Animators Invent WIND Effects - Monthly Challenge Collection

I thought this entry by Daniel Ope was really interesting.
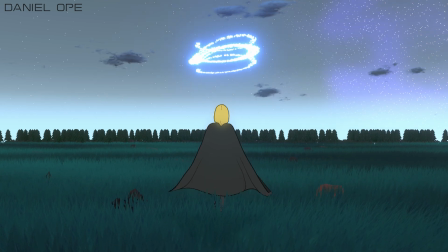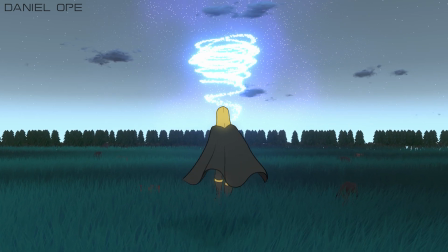got the mixture of 3D and 2D elements in this so that when this character walks through the grass and we follow him, we get the parallax effect of the grass and the rocks and things.
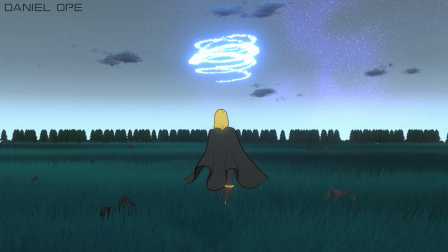330s
The cape is moving very vigorously, and there's these experimental particle effects in the air that are lit up.
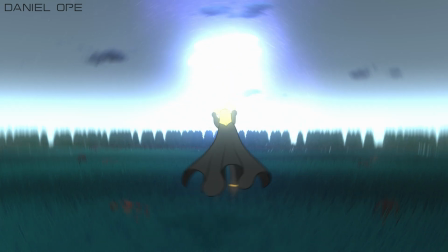338s
So in composition wise, it's a very strong composition. It really leads you and draws you into this. And I think it's a very well considered entry. So well done, Daniel Ope.
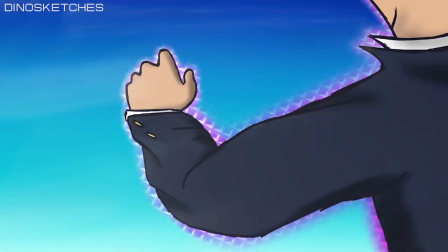We saw dino sketches in this one really pay homage to, homage? I don't know how to say that word, but pays his respects to Mob Psycho, one of his major influences. And it's wild. This animation is really wild and crazy. We've got this vortex of wind that's just circling around Mob. So this was a really cool entry. I'm sure a lot of people can enjoy and appreciate this one. Well done, Dino Sketches. Aki Raikon, I really like this one. I think the color palette is very nice.
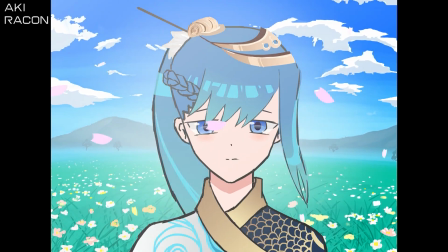395s
I love the aesthetic qualities in this one, the anime kind of vibes, and with the cherry blossom, the petals of this blossom, the way they're coming up, sweeping up, creates this kind of uplifting feel to this one,
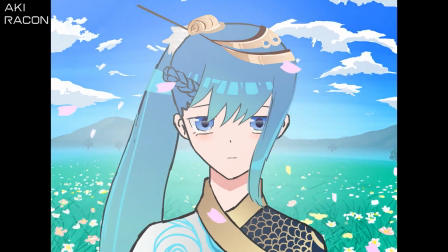411s
and that's kind of contrasted by her forlorn expression in her eyes. So this one's really nice. There's a lot to like about this one. This one's by Froggy Lou.
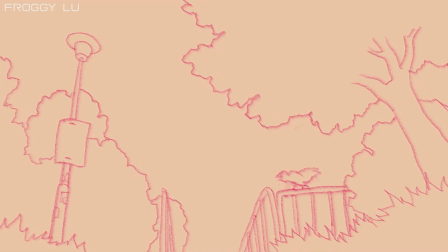And there's something I really like about this one. It's a very simple idea, just a static camera position and just the outlines of things, and you can see the wind is moving through the trees. It's a very gusty kind of day. We get that a lot here in Britain.
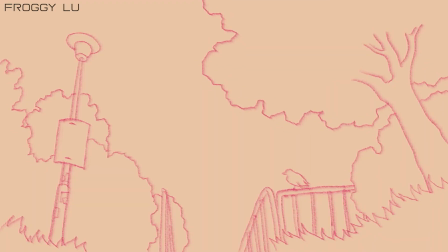445s
And then there's like this bird that's trying to take off and just kind of hesitates a little bit before taking off into the air during this gusty day.
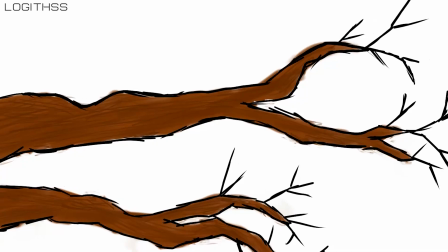453s
I don't know, I just like it. I think there's something about this that I really like. In the same vein, I really enjoy this one by Logthis.
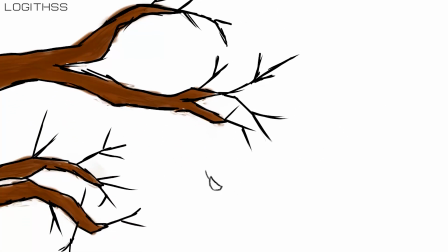460s
Just the editing of this one and the pace of this
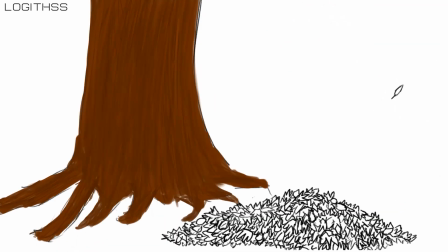464s
leaf falling to the ground is just captured really in an expert way.
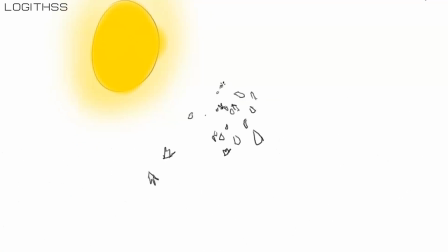470s
I really appreciate this one. Grammy Kamladze.
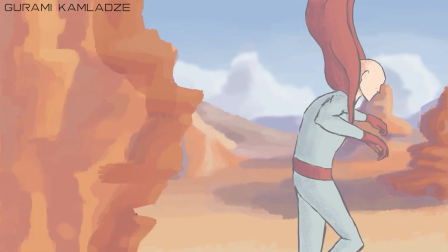This entry, super high quality. I love the textural painted backgrounds of this.
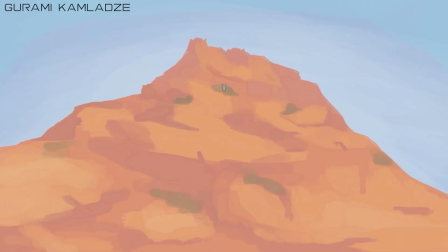490s
And I really like the casual body language and the body movement of this superhero character. It really adds to the effortless feeling of something so big, just jumping off a cliff and landing like it's no big deal. Thank you for submitting that. That was very, very nice. Take a look at this one. This is by Den, and I just love the cinematic nature of this one, the dark, moody kind of vibes we get by this, and the wind, and all the effects with the wind, the leaves and the grass that's blown and the cloak, it all just adds to that cinematic atmosphere. So I think this is a really strong entry. Take a look at this.